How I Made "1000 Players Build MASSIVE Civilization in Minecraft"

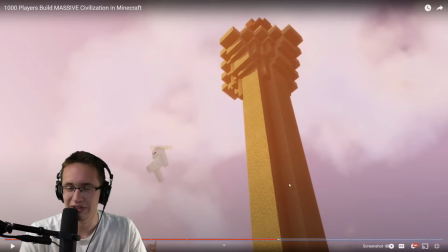(91:11)
There he goes. He's on top. This was real. But he didn't jump off the tower because Davert died and he saw Davert die and his plan fail.
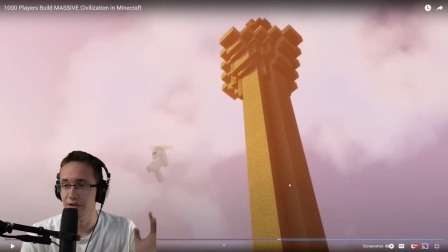(91:26)
He jumped off the tower at a completely different time. I think it was like earlier in the day or like later in the day or something. Because he had to go on vacation IRL in real life. So, how do I explain that for the video?
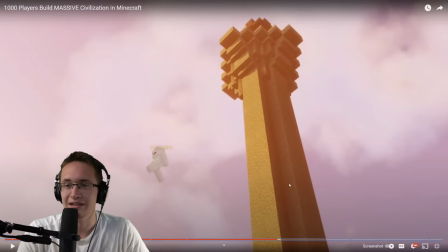(91:44)
Well, then he had to go on vacation and he wouldn't be able to play for the rest of the time, so he killed himself. How do I say that? So, basically, I used the fact that Davert's assassination attempt failed.
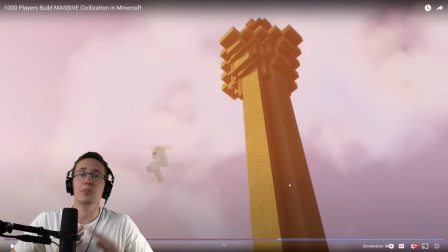(92:03)
He didn't die at that very scene. He died at the Battle of Aculon. But I decided to move up his death a little bit to be there. Not only so I could have an actual impactful ending to that scene, but so I could also have an explanation for Saps' death that's not just he had to go on vacation.
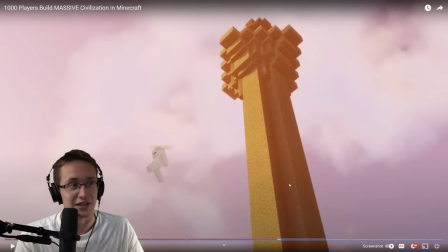(92:22)
That right there, I think, was probably the biggest fabrication or, like, biggest plot change that I had to do for the sake of the plot line, for the sake of the video. I think it was warranted. If you guys disagree, that's fine.
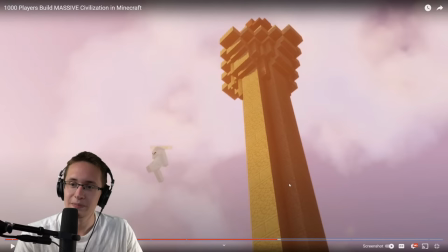(92:40)
I totally understand. But that is what actually happened in that scene. In the whole thing, basically. So, yeah. That is what happened. And correct me if I'm wrong. I think I explained that.
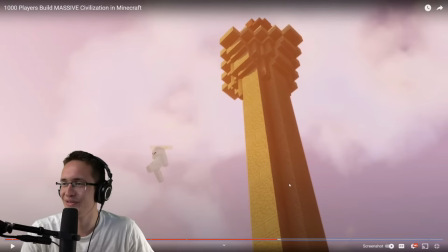(92:59)
Davert, I know Davert's here. Saf says, oops.
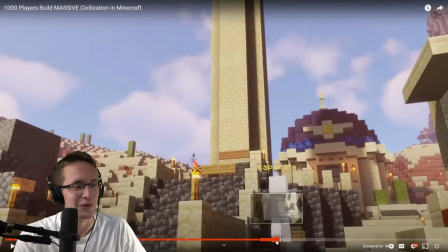(93:06)
All right. So, let's just go back here to where I was.
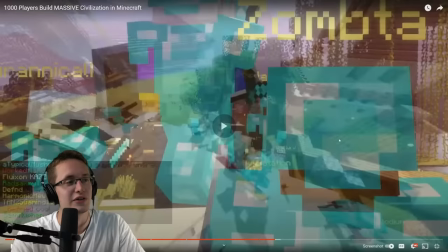(93:11)
So yeah, all the footage from that was entirely real, except for the very end.
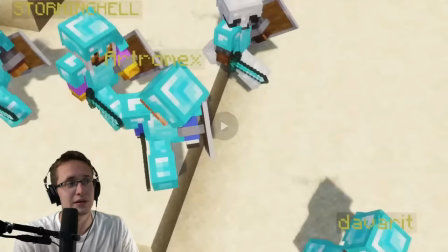(93:16)
Except for this, where I actually show him die. That we recreated. Oh!
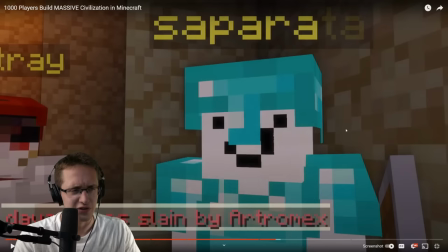(93:26)
So yeah, all the assassination, the entire assassination attempt on the Sultan was entirely real. I got the video that was all from actual in-game footage. It's just that very end that I had to completely change and
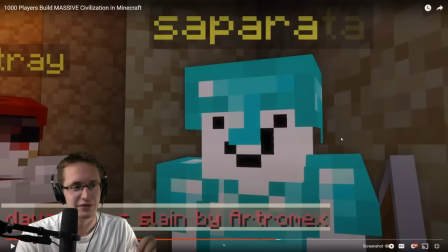(93:41)
remake into another narrative just so it wouldn't be a lame ending to that scene or as well to Saps's death.
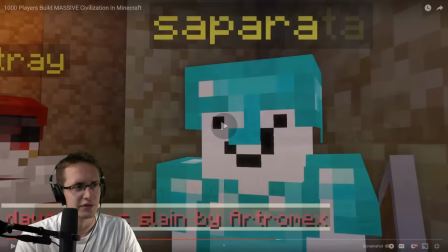(93:49)
It gave me like a good reason to... It gave me a good reason for his death.
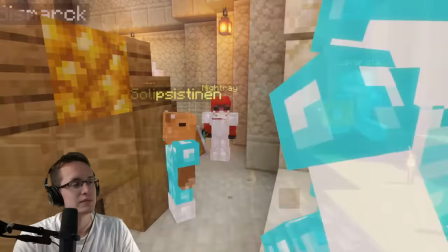(93:57)
Yeah.
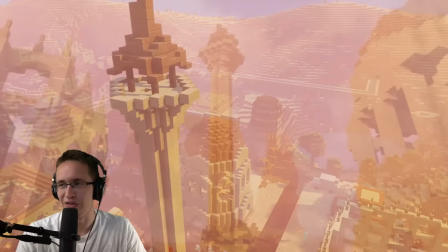(94:02)
I think this footage was also real. Saps went into the thing, got rid of his armor, then jumped off the tower.
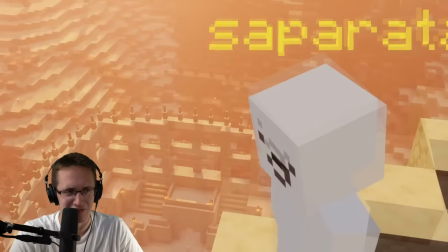(94:09)
That all actually happened, just not for the reason that I said in the video.
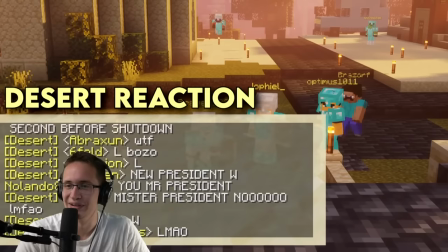(94:15)
There he goes. And the next leader, Jofiel, standing there.
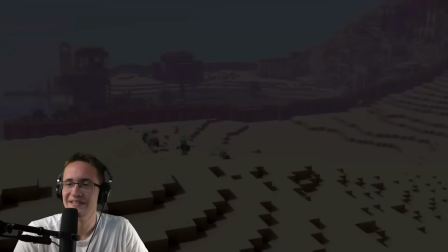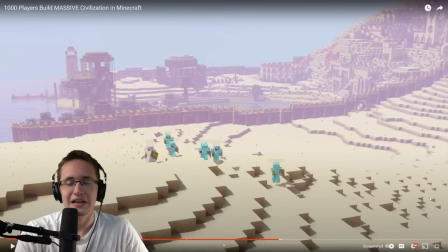(94:26)
By the way, the fact that I changed the narrative there also kind of screwed me, because in the final battle, in the Battle of Aculon, Davrit was there amidst the allies.
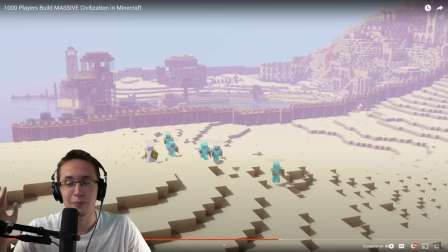(94:45)
So the whole time I was editing the final battle scene, the Battle of Aculon, I proactively had to make sure in every single shot that Davrit wasn't in it. And I think I screwed up in one scene. I uploaded this video for the first 2 days, nobody had noticed.
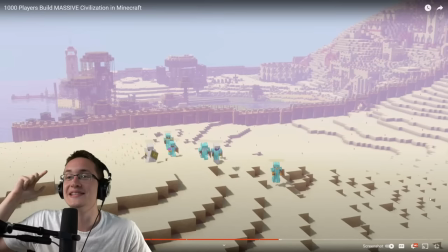(95:05)
Then I saw a screenshot earlier in the Discord of Davrit in a shot, and we're gonna get to it, but I swear I think I messed up in that single shot.